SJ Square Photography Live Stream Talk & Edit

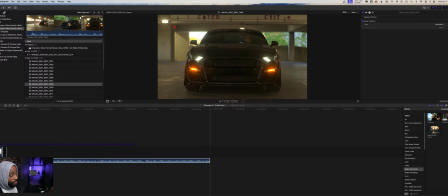like right there so like obviously this shot is just can't it's just no good even though i love this shot i was straight up playing he got the enter and no enter i love this shot but obviously you can't see her in it so you know see him in it so it's just
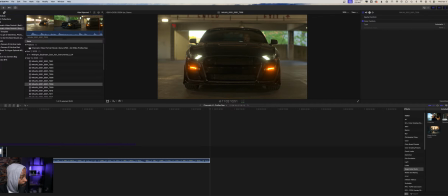not a good shot to be used but i definitely love this shot right here could have been a good shot but hey ain't gonna use that in the clip
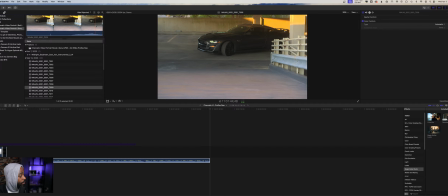again that's just me coming up four flights of stairs again and i was just trying to do different type of things to make sure that i get everything so
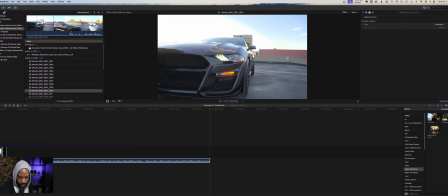i could probably use a little bit of this clip here before he starts rolling all right then we get on the rooftop where i got more things let me see okay let me see what's going on over so i guess that is facts bryce it is and i'm i got a horrible memory so i definitely need to write it down you go 100 right
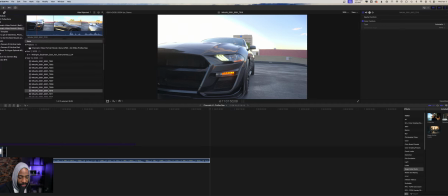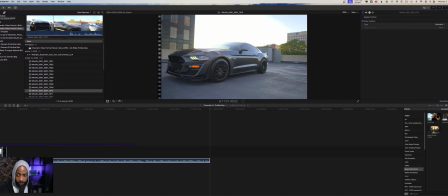oh the reason why i didn't have her drive because it was manual and then the boyfriend was not yeah that was first and foremost it's a manual it was a manual transmission she did not know how to drive
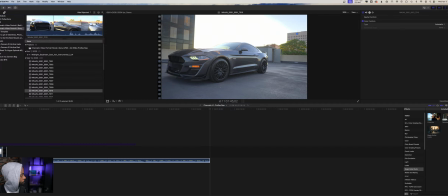a manual transmission that's the reason why she was not driving all
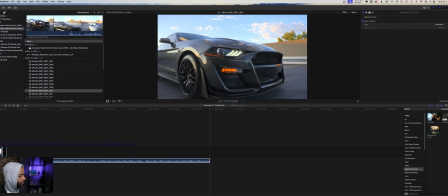right let's see here yeah this looks pretty good definitely this scene from here looks really great right here with the clouds in the back that looks really good i'm definitely going to use that shot
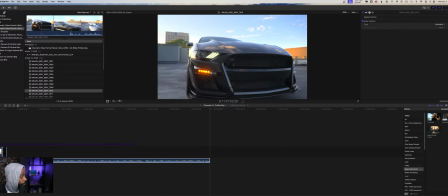here that looks really great actually yeah from here because that's all blown out right there so as soon as i turn it from here uh let's see here i know y'all can't i'm pointing with my hand but let's see here as soon as the car comes around as you can kind of see he's all blown out right here
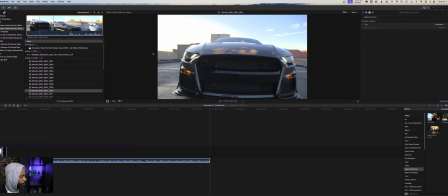but as this spot right here because obviously the sun was back there so and i was exposed for the car but as soon as it comes
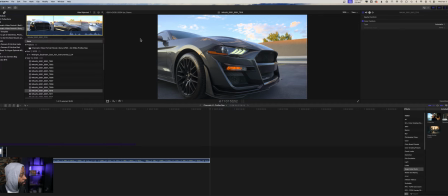around it actually looks really really good when you get about here actually looks really really good the clouds look pretty solid too so that's
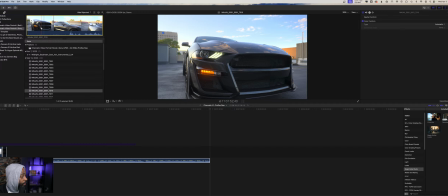a good shot i like this shot actually i like it a lot and i
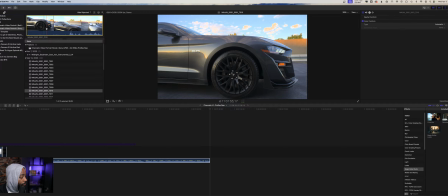had a little rotation with it too so i actually like this shot a lot i'm definitely going to use that i
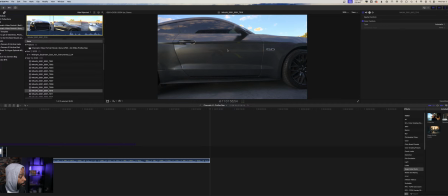can't use this because then i'm in the i'm in the frame there as you can see me right here so i definitely can't use this clip because you can see me off
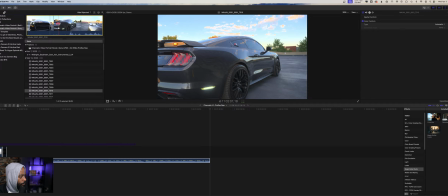the reflection so there that is and no i did not use a polarizer guys because i know i could have used polarizing to take the reflection off of things but i actually wanted it
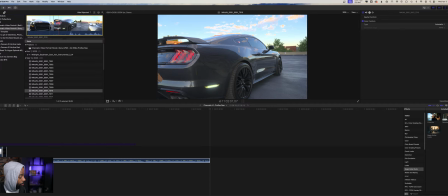so just to kind of add because i wanted the clouds and the reflection of the building on the car i thought it made it more um
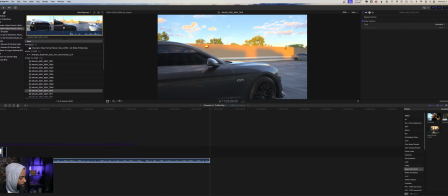interesting so i just didn't want to like kill all the reflections with my polarizer i